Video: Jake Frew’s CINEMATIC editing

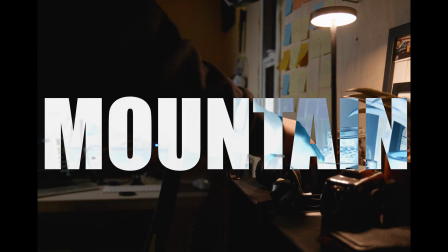0:00 I have an absolute mountain of work to get done, but as I was sitting down to edit tonight,
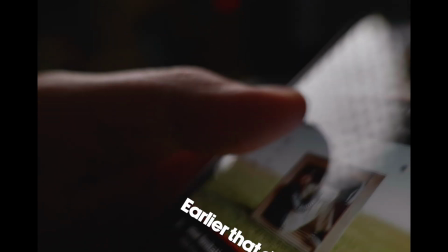0:04 I remembered that I had gotten a Jake Frew notification earlier that day, and I just straight up don't miss Jake Frew videos. But as soon as I started watching this video, I knew right away, oh, we definitely gotta break this one down.
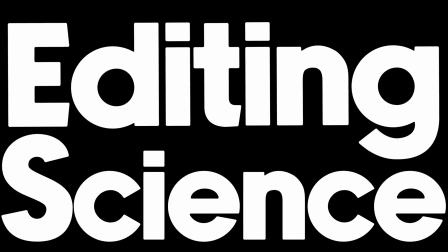Jake, you editing ninja, you've done it again. This is such a good video, and I'm not gonna lie, it's a relatively simple video, but there's still so much to learn here, and we got to break it down. If you don't know Jake's style in general, he's a pretty slow, methodical, lots of great feelings and very chill sort of vibe to his edits, but just because they're a little bit more relaxed, which we'll look at, there's still so many great things going on here editing wise, so let's get right into it. But of course, before we get too deep, we got to look at the editing stats. Let's look at how long this video is and how many cuts we're dealing with.
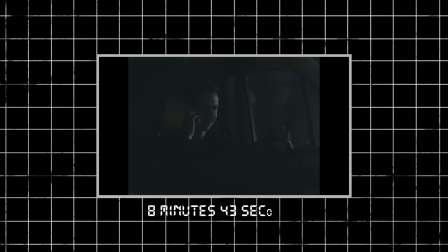0:56 For starters, this video is 8 minutes and 43 seconds,
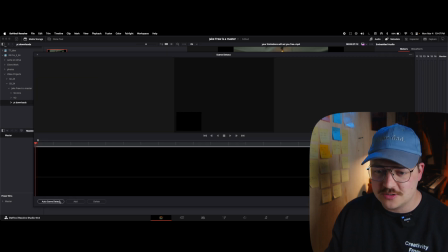0:59 and when we open up our scene cut detection tool and do auto scene detect, we get a whopping
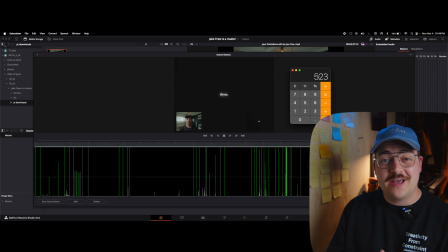1:10 When this was done, we found that there was 82 cuts.
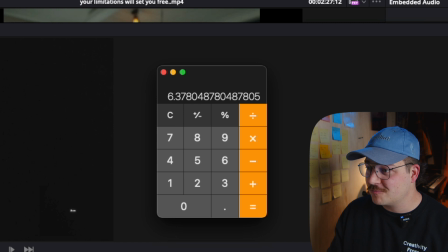1:13 Divide 523 by 82, and we are getting roughly 1 cut every 6 seconds on average. Now, this is a YouTube Talking Heads video, so there's not really too much to look into here, but it does show that Jake is a much slower paced editor, which we love. Now, guys, that we've looked at that, let's just dive straight into the video.
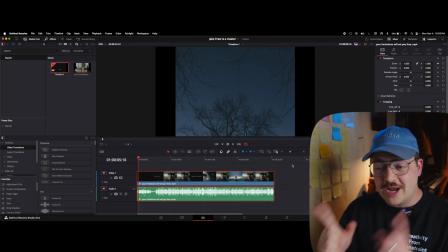1:33 Okay, right away I'm noticing something, and I love this so much. Right away I am seeing that Jake is using a 4:3 aspect ratio.
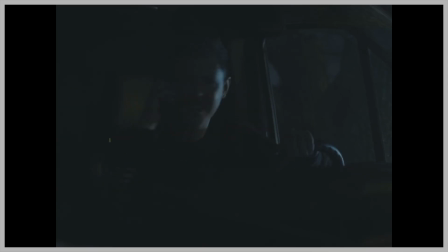1:41 Now, if you don't know what that means, it's just the ratio in which you film the video. Now, 1920 by 1080 is your standard 16:9 aspect ratio. That's what most TVs are. That's just kind of the default thing. 4:3 is an aspect ratio that is a lot more narrow.
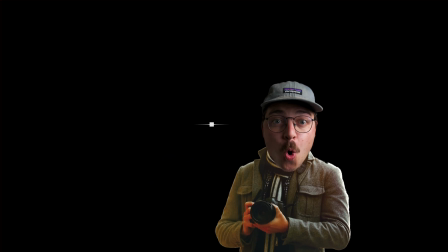1:57 It's what all of, us old millennials grew up watching TV when we were kids.
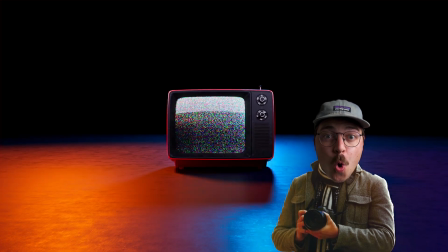2:02 It's what our parents' TVs looked like. That is what actually TV used to look like before it went to 16:9. And another aspect ratio you probably are familiar with is 235:1. It's the widescreen cinema format.
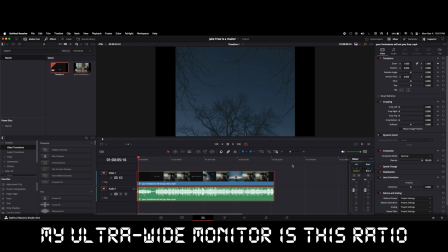2:13 It's what most movies are in, which is why you get those black bars on the top and bottom versus the side like we're seeing here.
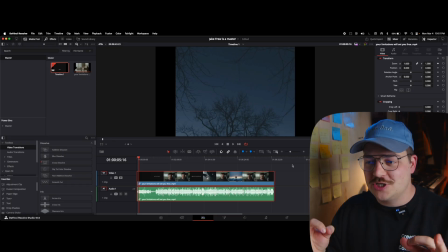2:19 But the reason I love this choice so much is because this whole video is about putting yourself in a box. There was in the thumbnail, he's literally in a box. It's about giving yourself constraints to be creative, which is just hilarious, Jake.
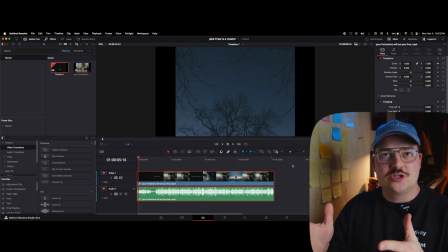2:34 But I love that even within the aspect ratio, we're seeing that decision represented.
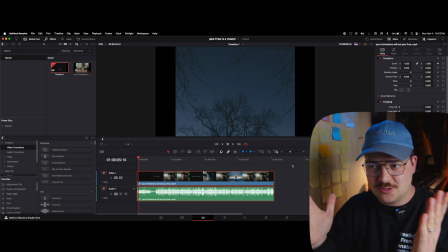2:39 Instead of doing a wider aspect ratio, we've got a nice tight aspect ratio, which is not a perfect square box, but it's pretty close. It's a lot tighter, and it really feels way more narrow. So let's keep watching.
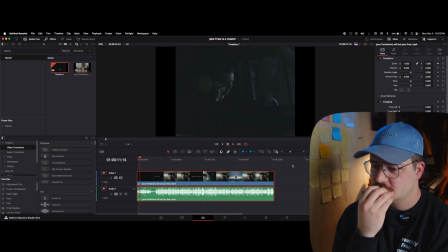2:51 I think it's a great choice. Listen, unless you want us to detonate the 50 pounds of C4 strapped to your band.
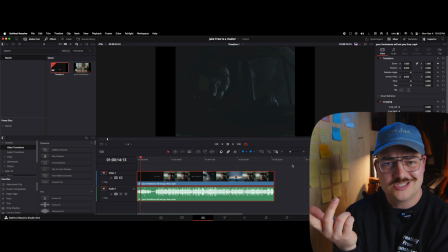2:57 Jake, you been going to acting classes, dude? This is good stuff.
To make sure it's the kind with...
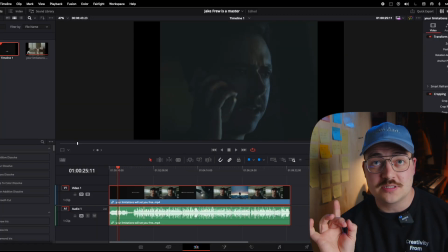3:04 I'm not 100% sure if this is the music or the sound design or both. I think it is the sound design, but these really high-pitched whines right now, this ambient room tone that is being used, this is all sound design, right?
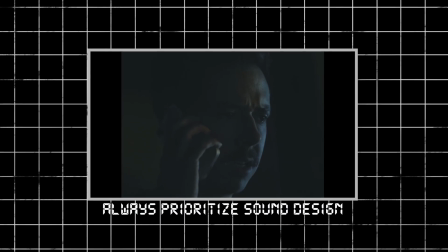3:16 Guys, this is stuff that you got to think about when you watch these videos. This shot would not have the weight that it has right now. It wouldn't have that sense of, the mullet on the back of our heads getting kind of raised and scared. It's because we've got the audio really sending that message with these high-pitched whines, these, ambient sounds that are really putting us on the edge, making us feel nervous. And execution is great. Great choice on sound design there.
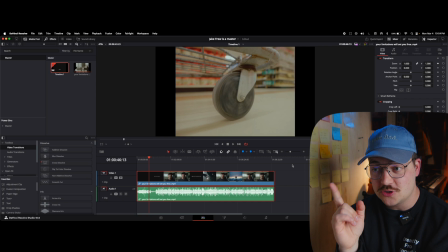3:48 First of all, this shot of the shopping cart. Oh, dude, that's so good. So clever. The framing is perfect. Gosh, I love how grungy and dirty the shopping cart is.
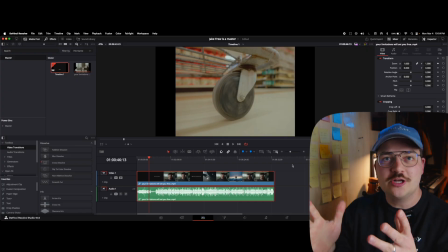4:01 It doesn't look nice. He didn't, pick... The shot is just so good. The composition is, nice and center framed.